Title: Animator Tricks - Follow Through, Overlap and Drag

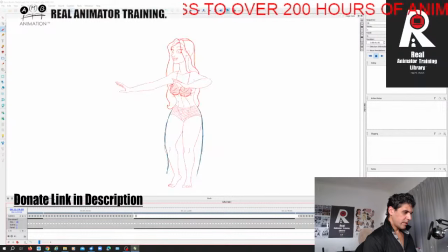16:10 That, because although it's a grass skirt, it's made out of layers and layers of grass, and we can't do every strand. But those of you who've done the secret science of
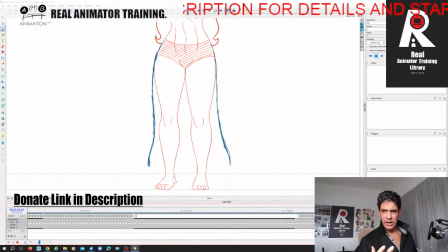16:24 shape simplification lecture with the peacock in the advanced archive of the Real Animator Training Library, you'll kind of be familiar with this kind of simplified complexity that we've got going on here,
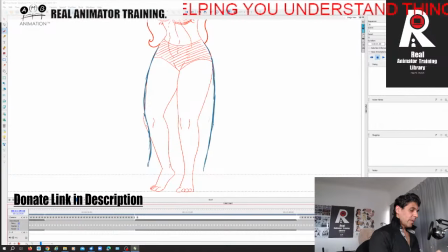16:41 right? Bum, bum, bum, bum, bum, bum, bum. Let's continue.
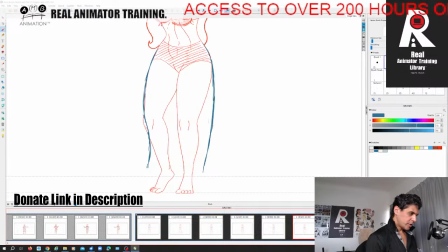16:47 Man, I love hand-drawn animation. It's just so much fun. I don't see why anybody would want to do the computer stuff or the AI stuff and be cheated out of the fun of animating the follow-through, overlap, and drag, right? I mean, it's just so much fun.
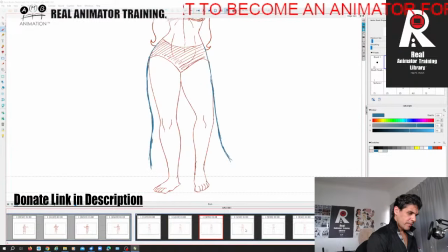17:06 I don't care if it's not real, according to real dynamics. That's the beauty of our art form. We exaggerate, right? So now I'm going to have the skirt sway, right?
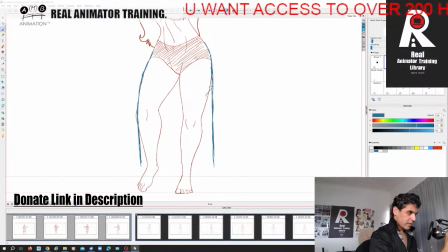17:24 That'll be nice to go against there. So I'm thinking about the negative space here. We're going to keep a straight line. So it's like almost like a little pendulum, like swaying away here and there like that, right?
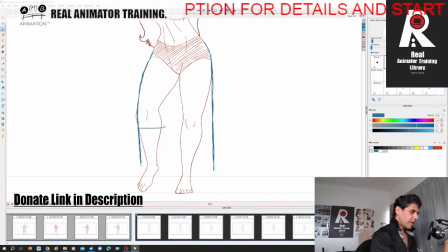17:39 That keeps a nice scene. Notice how they're kind of mirroring each other. And I'm looking back to see how they look in relation to each other. But as I'm animating, excuse me, as I'm animating, I'm focusing on
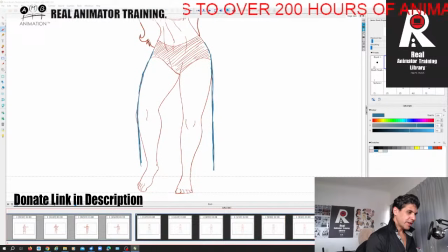18:02 the motion of each of them. Now there's a big change, right? So as she's stepping away, we're gonna have to keep that sway going out there like that. Bum, bum, bum, bum, bum. Perfect, right?
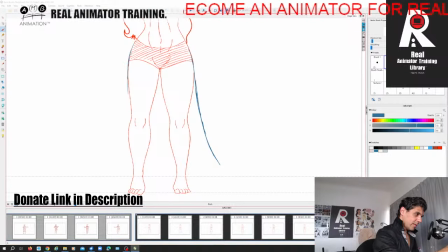18:20 So then, but the other one is going to bum, bum, bum, bum, bum, bum, bum, bum, bum, bum.
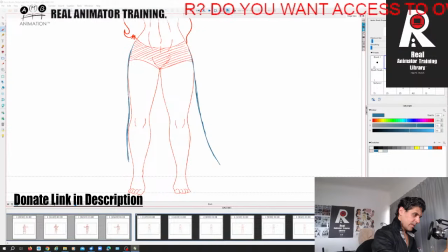18:35 Probably just have a little kind of, keep that a little bit like habit, have them both going this way, right? So I've taken the wave out at the moment, and I'm turning it into like a full-on, like just a normal skirt.
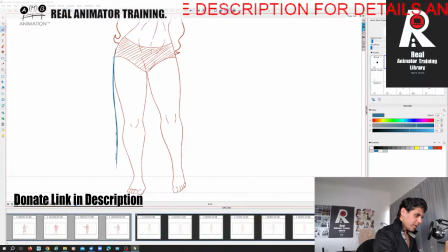18:53 So here I'm trying to reintroduce the wave back, right, in by putting a little subtle indentation there, right, just like that. Bum, bum, bum, bum. Right, now we're gonna look at the other one.
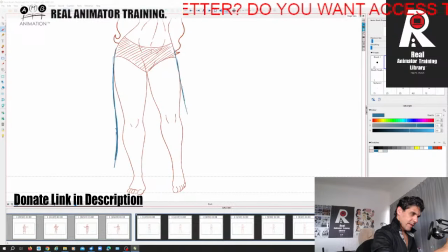19:13 This is gonna still drag. In fact, I may have it drag, really push that, right, because it's a faster movement.
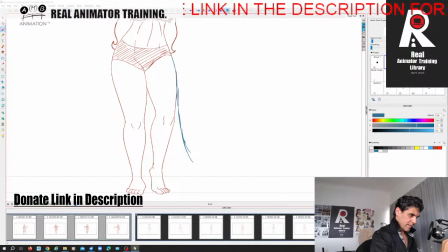19:27 Then I'm gonna kind of like have it come back on itself.
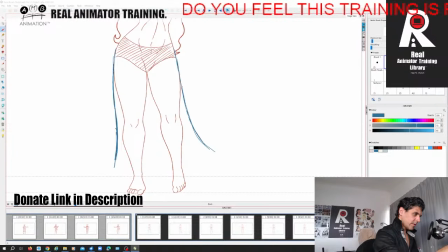19:39 Really give it that floaty feel that I wanted it, because if it's gonna be in between, it might float a little too much. Right, now here I'm gonna play with the wave, right? Here, as the weight settles.
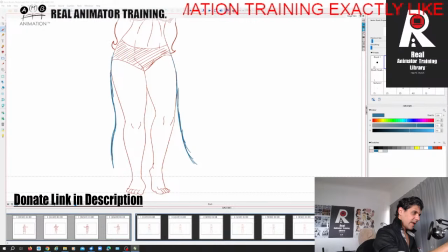19:56 So as the weight shifts and she settles into that hip, that stopping of the hip will create a nice wave effect, which will come on the dress and it'll look great, right?